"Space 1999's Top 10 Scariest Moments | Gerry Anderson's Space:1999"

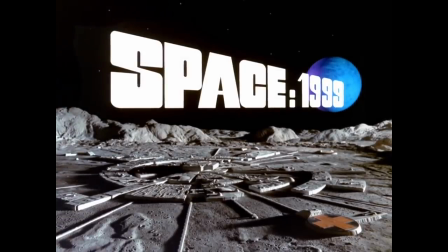(8:16)
One of the many criticisms levelled against Space 1999 is that the characters are bland,
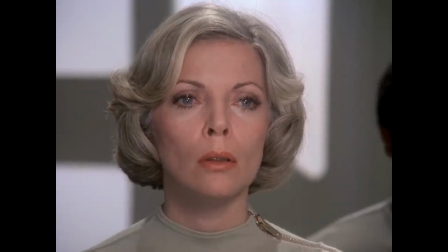(8:22)
uninteresting, and don't feel especially real, which is something I've never quite managed to understand.
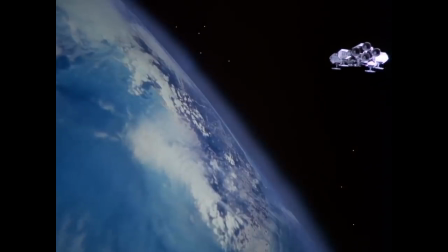(8:28)
Okay, I can kind of agree with it to some extent on certain occasions, but really,
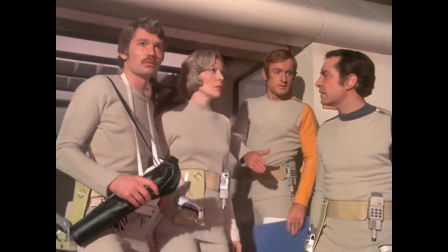(8:33)
there's no more or less character work than you'd find in any other action series made around the same time.
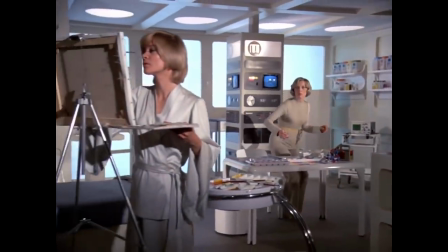(8:39)
In fact, one of the main arguments I'd make against this criticism is in the presentation of the show's guest characters.
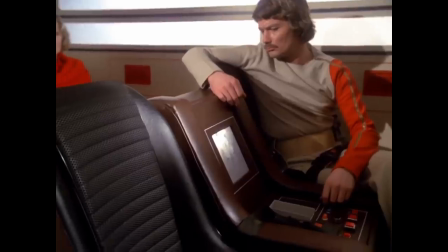(8:45)
We've already seen the show's attempts to make the death of a random security guard genuinely affecting,
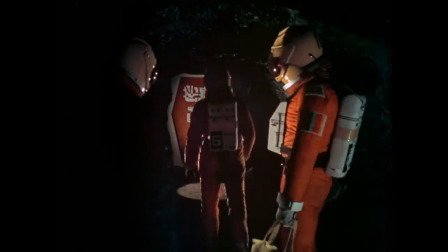(8:51)
and now End of Eternity gives us Mike Baxter, a pilot who is permanently grounded when his optic nerve is damaged after an explosion.
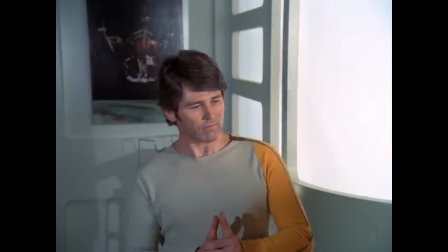(9:00)
What's clever here is that we don't need any dialogue to establish how much of a loss this is to him.
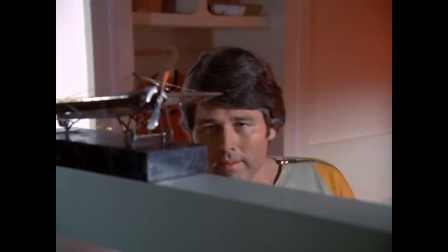(9:06)
The layout of his quarters make it very clear that flying is his entire life.
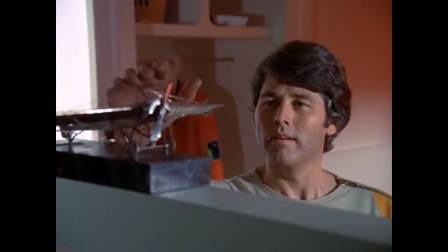(9:11)
That's a pretty good achievement for a show that many people would have you believe is populated by cardboard cutouts.
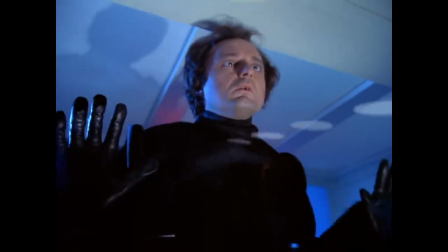(9:18)
At the same time, the Alphans are having to deal with Balor,
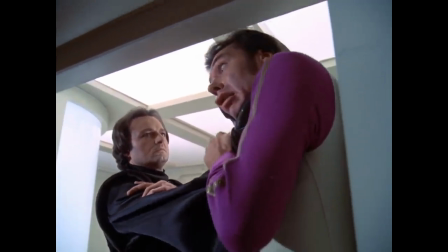(9:21)
a psychotic immortal alien with a particular fondness for causing death and destruction in the most twisted and brutal ways imaginable.
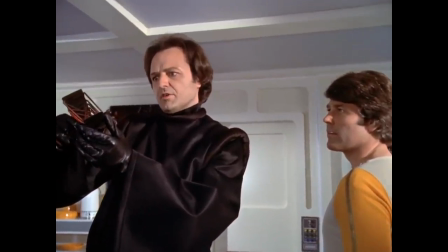(9:30)
Eventually, these two plot lines converge as Balor introduces himself to Mike.
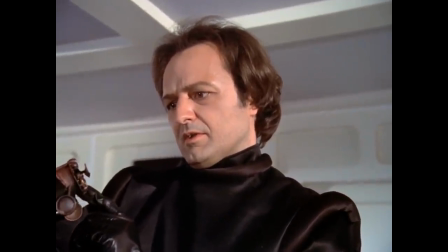(9:35) What do you want with me? Perhaps I can help you.
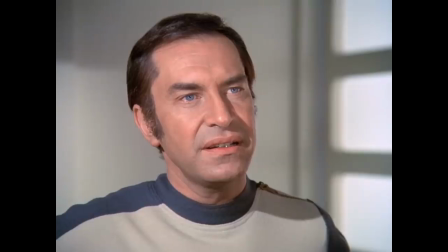(9:41)
And then he apparently just kind of leaves, seemingly not having harmed Mike at all, at least on the surface.
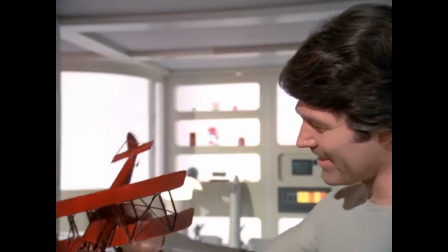(9:48)
And then...
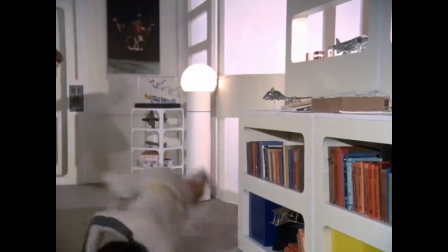(9:54)
What makes this scene stand out is in the way the attack is shot. We don't see Koenig being hit by the plane, we are Koenig being hit by the plane,
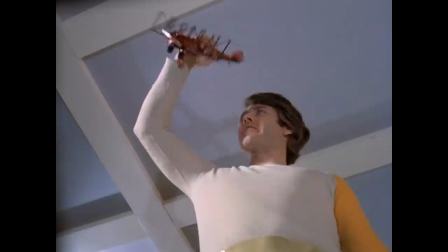(10:02)
and we are the plane itself being repeatedly pounded into Koenig's face.
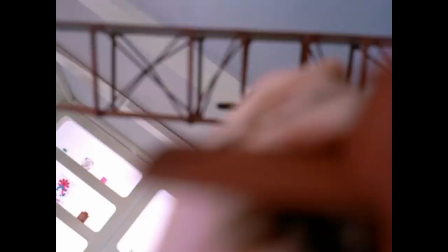(10:07)
By putting the viewers themselves in the position of both the victim and the attacker,
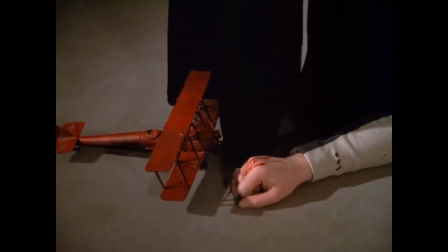(10:12)
it helps to make the violence of the scene far more intimate and horrifying than just outright showing it.
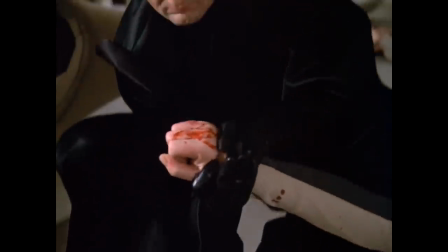(10:18)
Not that they apparently weren't prepared to do that, as although we only see Koenig's bloodied hand in the episode,
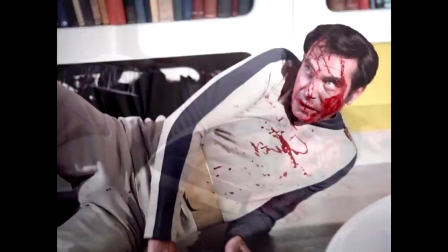(10:25)
these photos show that some gruesome injury makeup was applied to Martin Landau for this scene.
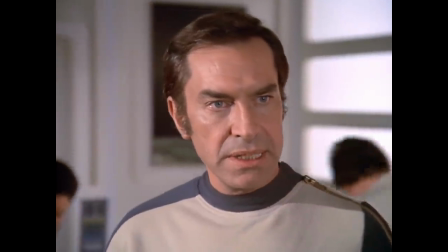(10:30) Yet look at me now, there was a mark on me.
Oh, but wait, because we're not done yet.
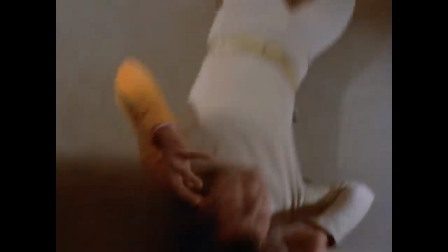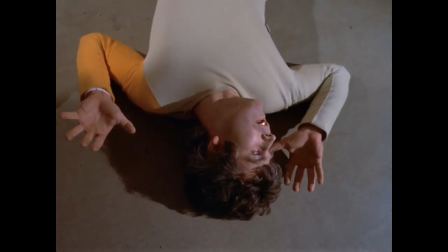(10:43)
So yeah, that just happened. Next one.
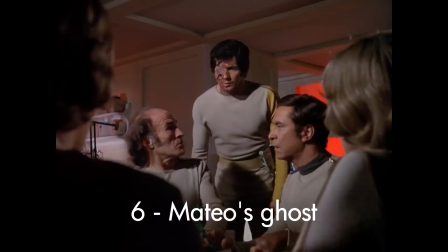(10:50)
Number 6. Mateo's Ghost from The Troubled Spirit.
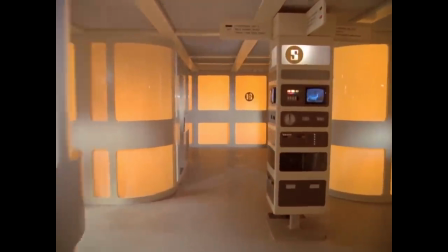(10:54)
This is one of several episodes on this list that pulls off the extremely effective trick of turning Moonbase Alpha into a haunted house,
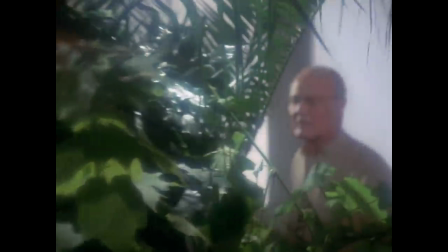(11:02)
with the lights turned down low and inhuman horrors lurking around every corner.
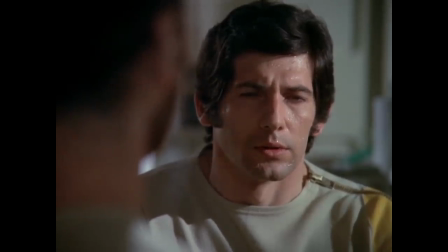(11:07)
Dan Mateo and his friends in Alpha's hydroponics department have attempted to increase
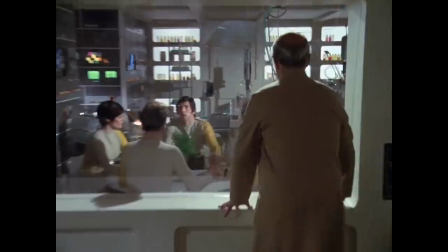(11:12)
the base's crop yield by experimenting with telepathic communication with the plants themselves.
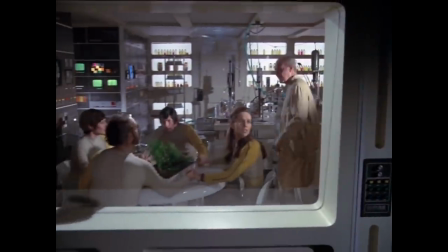(11:17)
No, I don't know either. The experiment is a failure, but it does produce something.
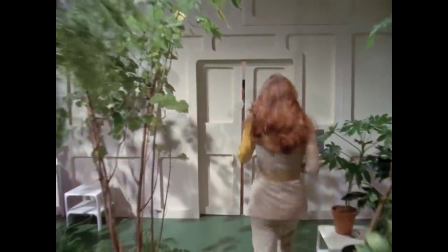(11:24)
Unfortunately, that something then goes on a killing spree throughout the base, murdering anybody that Mateo has a particular grudge against.
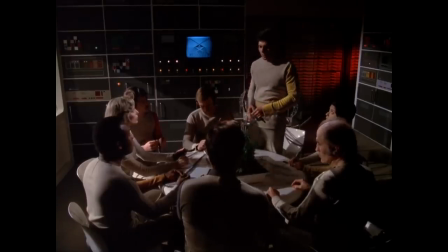(11:32)
The senior staff decide that, hey, if a seance brought this thing into their world in the first place, then maybe another seance could send it back again, because that's just TV logic.
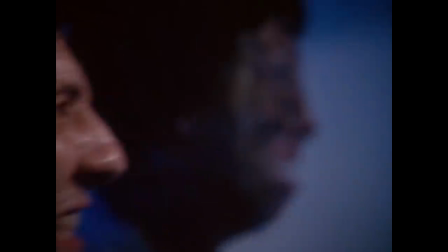(11:41) But it's a totally esoteric supposition.
Unfortunately, what they discover is that this force isn't just linked to Mateo, it is Mateo,
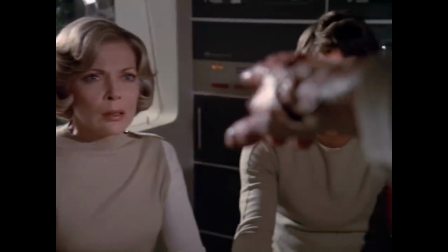(11:50)
his scarred and vengeful ghost returned to prevent the incident that created him.
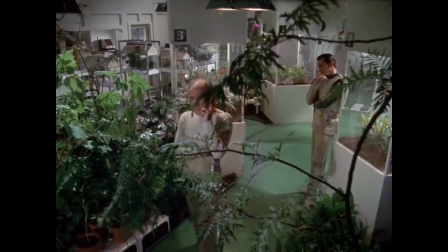(11:55)
As with many concepts in Space 1999's first season,
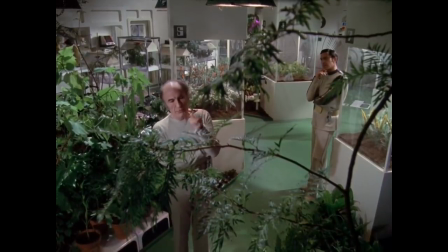(11:59)
this episode raises an idea that it doesn't really have any proper explanation or solution for,
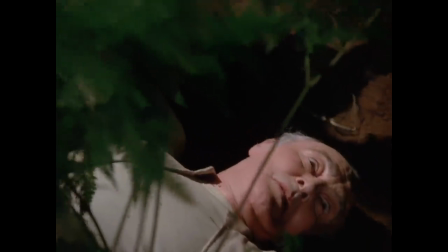(12:04)
so this one just decides to go full ghost story instead, and the results are extremely effective.
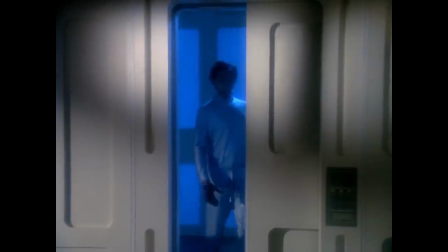(12:11)
It's beautifully directed throughout,
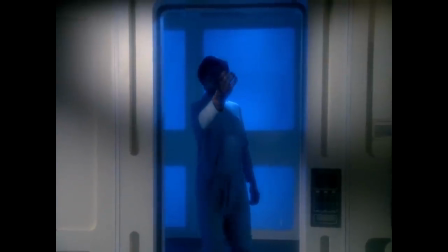(12:13)
and takes the very wise decision not to show too much of the ghost's true form until it absolutely has to.